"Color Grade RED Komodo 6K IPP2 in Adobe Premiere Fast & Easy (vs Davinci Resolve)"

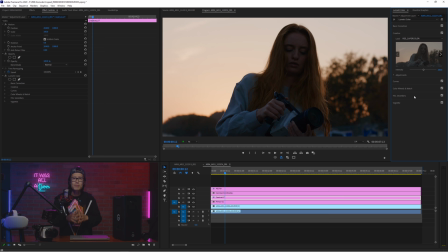Please feel free to play it around to find your own look. Now, let's do our primary color correction. This shot is too dark during sunset. Instead of bumping up the exposure in Lumetri, we are going to go back to the source footage,
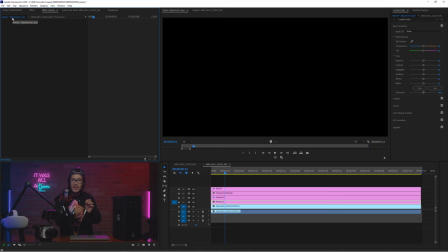master, and then increase the exposure non-destructively.
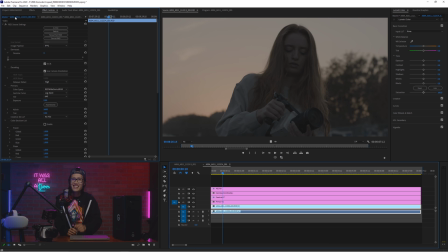The benefit of shooting in R3D instead of ProRes, ISO can be changed in post.
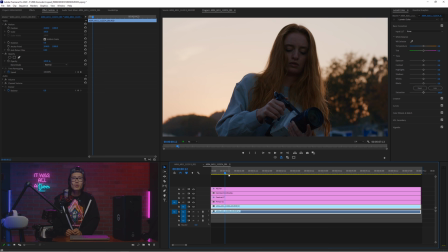Amazing! Up the ISO from 640 to 1000.
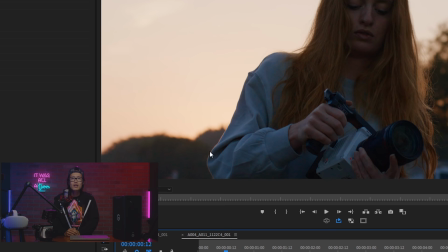Go back to your sequence. Wow, amazing. Pay attention to this soft highlight roll off right here. The beauty of RED. You are going to love it if you are obsessed with cinematic look.
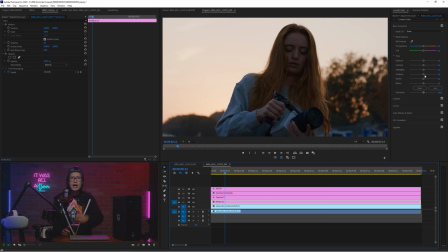On the primary adjustment layer 1, I am going to increase the shadow a bit and lower the highlight just a little to bring back Kitty's confusing face. I know the RED Komodo manual is confusing for an RE shooter. She probably hated it and sabotaged the footage with a Dutch angle.
Why do you hate my Dutch angle so much? Okay, I was just pretending like I was shooting a rap video, okay?
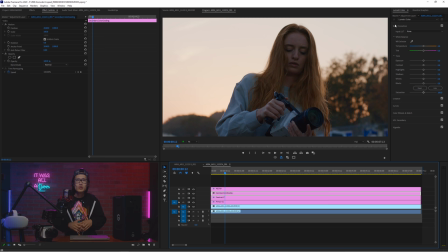Okay, now moving on to secondary color correction, where you want to use mask to mask out stuff to help selective color grading to do any detail adjustment after the creative LUT. Like here, we can mask out Kitty's face using the mask tool under Lumetri color.
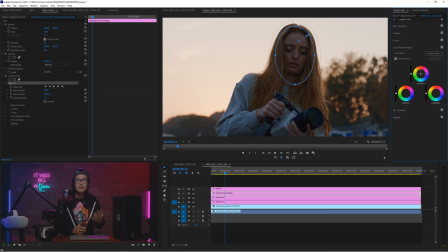Give it a big feather roll off, then we can pull down the color wheel from red to green to make Kitty look like a scary zombie, like in Zombieland. Okay, I'm just joking here.
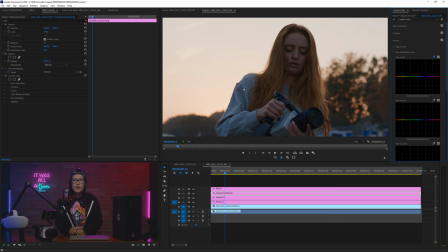Don't do that. Go to your curve. Under Hue Saturation Curve, use the color pickup tool to select her jacket. Go ahead and pull the saturation, as her jacket is actually white, not bluish teal.
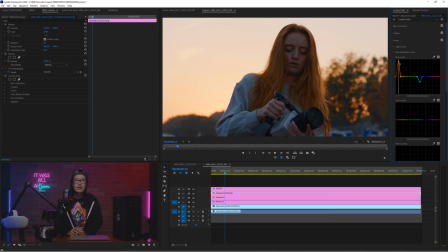Next, we want to bring out the golden hour sunset color. So we select the sky orange and increase the saturation like that. But we choose her face to take out some red so her skin tone look more natural.
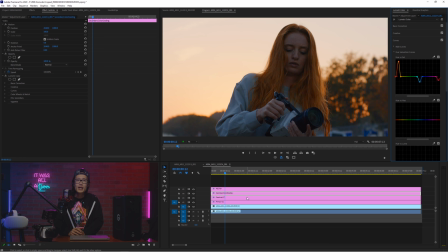It is how you do a basic color grading with RED Komodo inside Adobe Premiere. If you have a signature LUT that gives you that unique look, you add one more adjustment layer on top of everything and add that signature LUT right there.
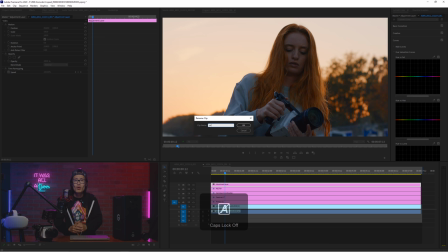The reason why is your common LUT brought from the internet, they are sRGB or RED 709. So if you apply it before the conversion LUT, everything will go crazy,
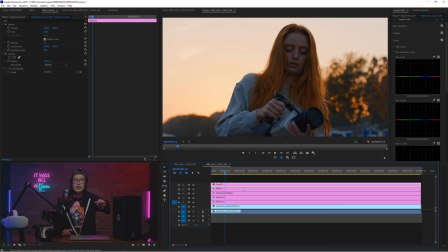as though LUT does not understand RED IPP2. So you apply after the RED 709 conversion. So go ahead, if you have not already, to download my signature LUT pack right here, and it's completely free from this video.
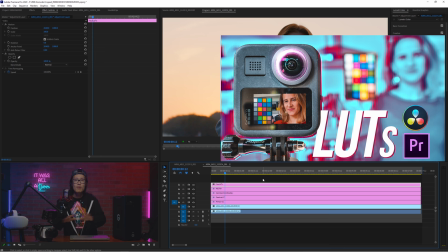Get the teal and orange RED 709 LUT and apply it on a new adjustment layer on top of everything.
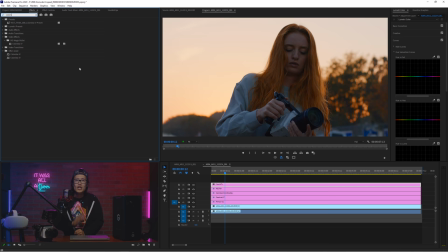Just to show you a different workflow, we will use Colorista from Red Giant.
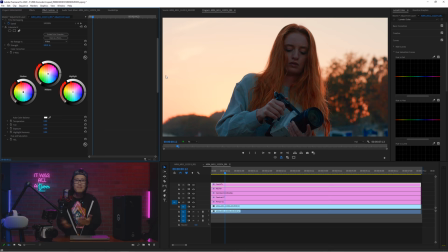Load in a LUT here and reduce the strength to 50%. It looks amazing.
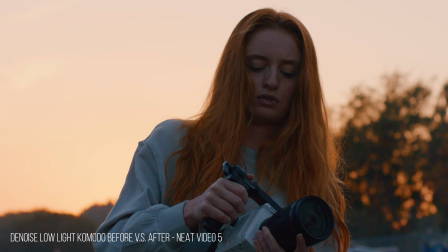If you don't like the film grain look from the RED in low light, I can denoise it using Neat Video.
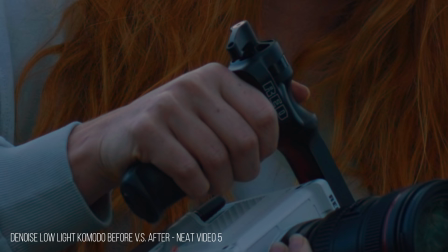I have a tutorial right here already, so go ahead and check that out and remove the noise for your RED Komodo right here.
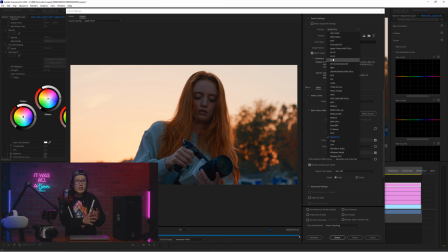Lastly is export. I don't use the Premiere default export option as they are kind of strange for RED or Blackmagic RAW footage. I use a third-party plugin called After Codex, which it uses FFmpeg.
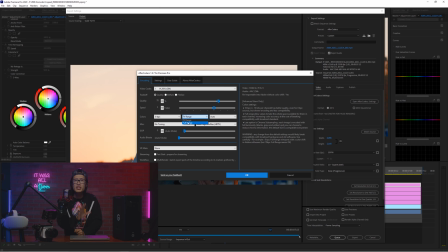It allowed me to use full range instead of TV range of my final render, so I get true black and true white instead of grayish black.